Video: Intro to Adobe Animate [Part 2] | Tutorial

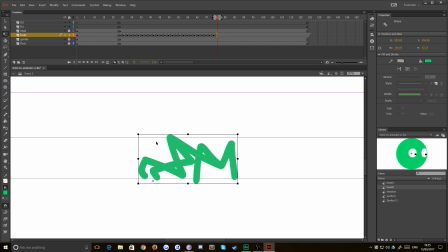[20:43]
Okay, so let's have him, oops, daisy, into his resting pose a bit. Let's have him slide a touch because he did have a lot of power. And
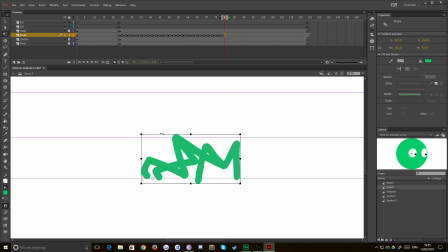land. Okay, he's landed. He's going to keep sliding.
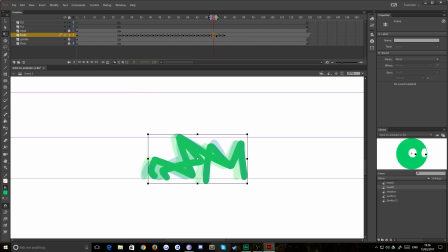[21:21]
So let's have him slide loads and then peter out into nothing. Okay. Bam. So there's one frame there that doesn't look quite right, and that is that one.
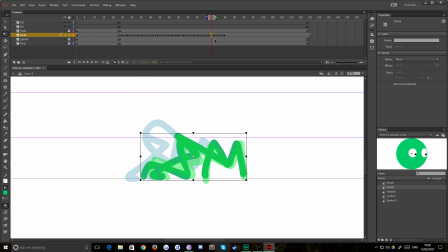[21:41]
Because you can see he lands, he's got a weird hump in his back, and then that hump just disappears immediately.
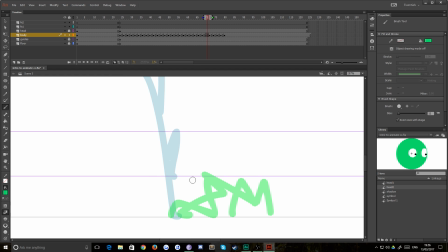[21:47]
So let's delete that frame and find a better in between. Perhaps something like that.
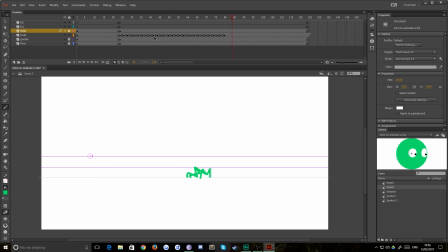[22:05]
Up, bam. Yeah, that looks better. Okay.
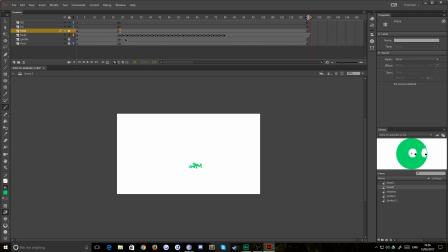[22:10]
So there I'd probably say I wouldn't actually be happy with that in the final thing. It's not quite as snappy, but for the sake of illustrations, that works totally fine. Okay, I think it's that spin. There's something wrong with that spin. I think he hangs there for too long. I think he does actually.
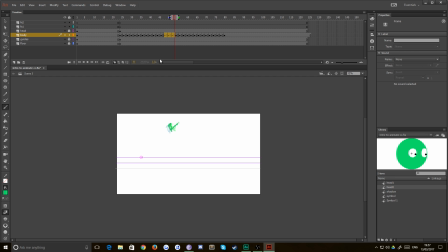[22:24]
Bam. Okay, so those 3 frames, let's get rid of those. Let's see what that looks like. Bam. Oh, nearly. Maybe just those 2.
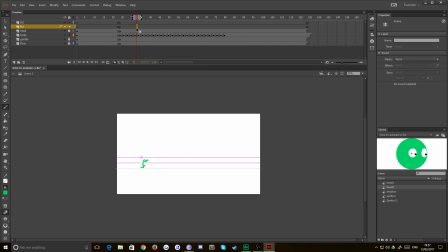[22:42]
Bam. Nah, that looks worse. Maybe I'll figure out what looks wrong with that in between episodes. But I think that'll do for now. It's quite a long episode. And next time we'll get into animating the head and also do a bit of motion tweening on the shadow beneath him as well.
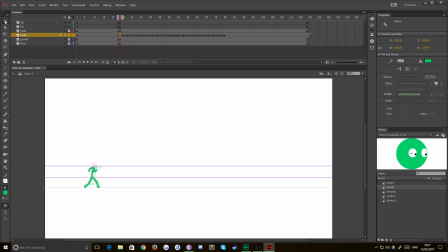[22:58]
So today we've gone through creating a symbol, a timeline within that symbol, and a whole bunch of frame by frame animation. And I think the one thing to take away from this, it's especially apparent, is it's okay to delete things and go back and do them again. That's totally fine, especially when you're starting out, and especially if you haven't animated in a long while like me.
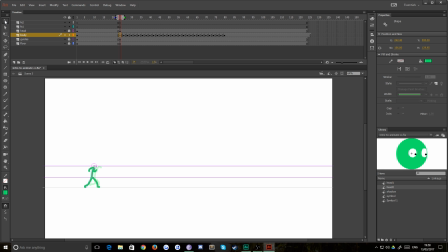[23:18]
So thanks for joining me, everybody. I really appreciate it, and we'll see you next time for some motion tweening.
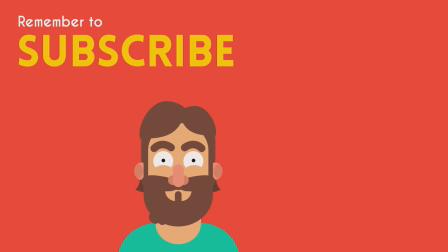[23:24]
See you then. Remember to subscribe for more tips, tricks, and tutorials. Thanks for watching.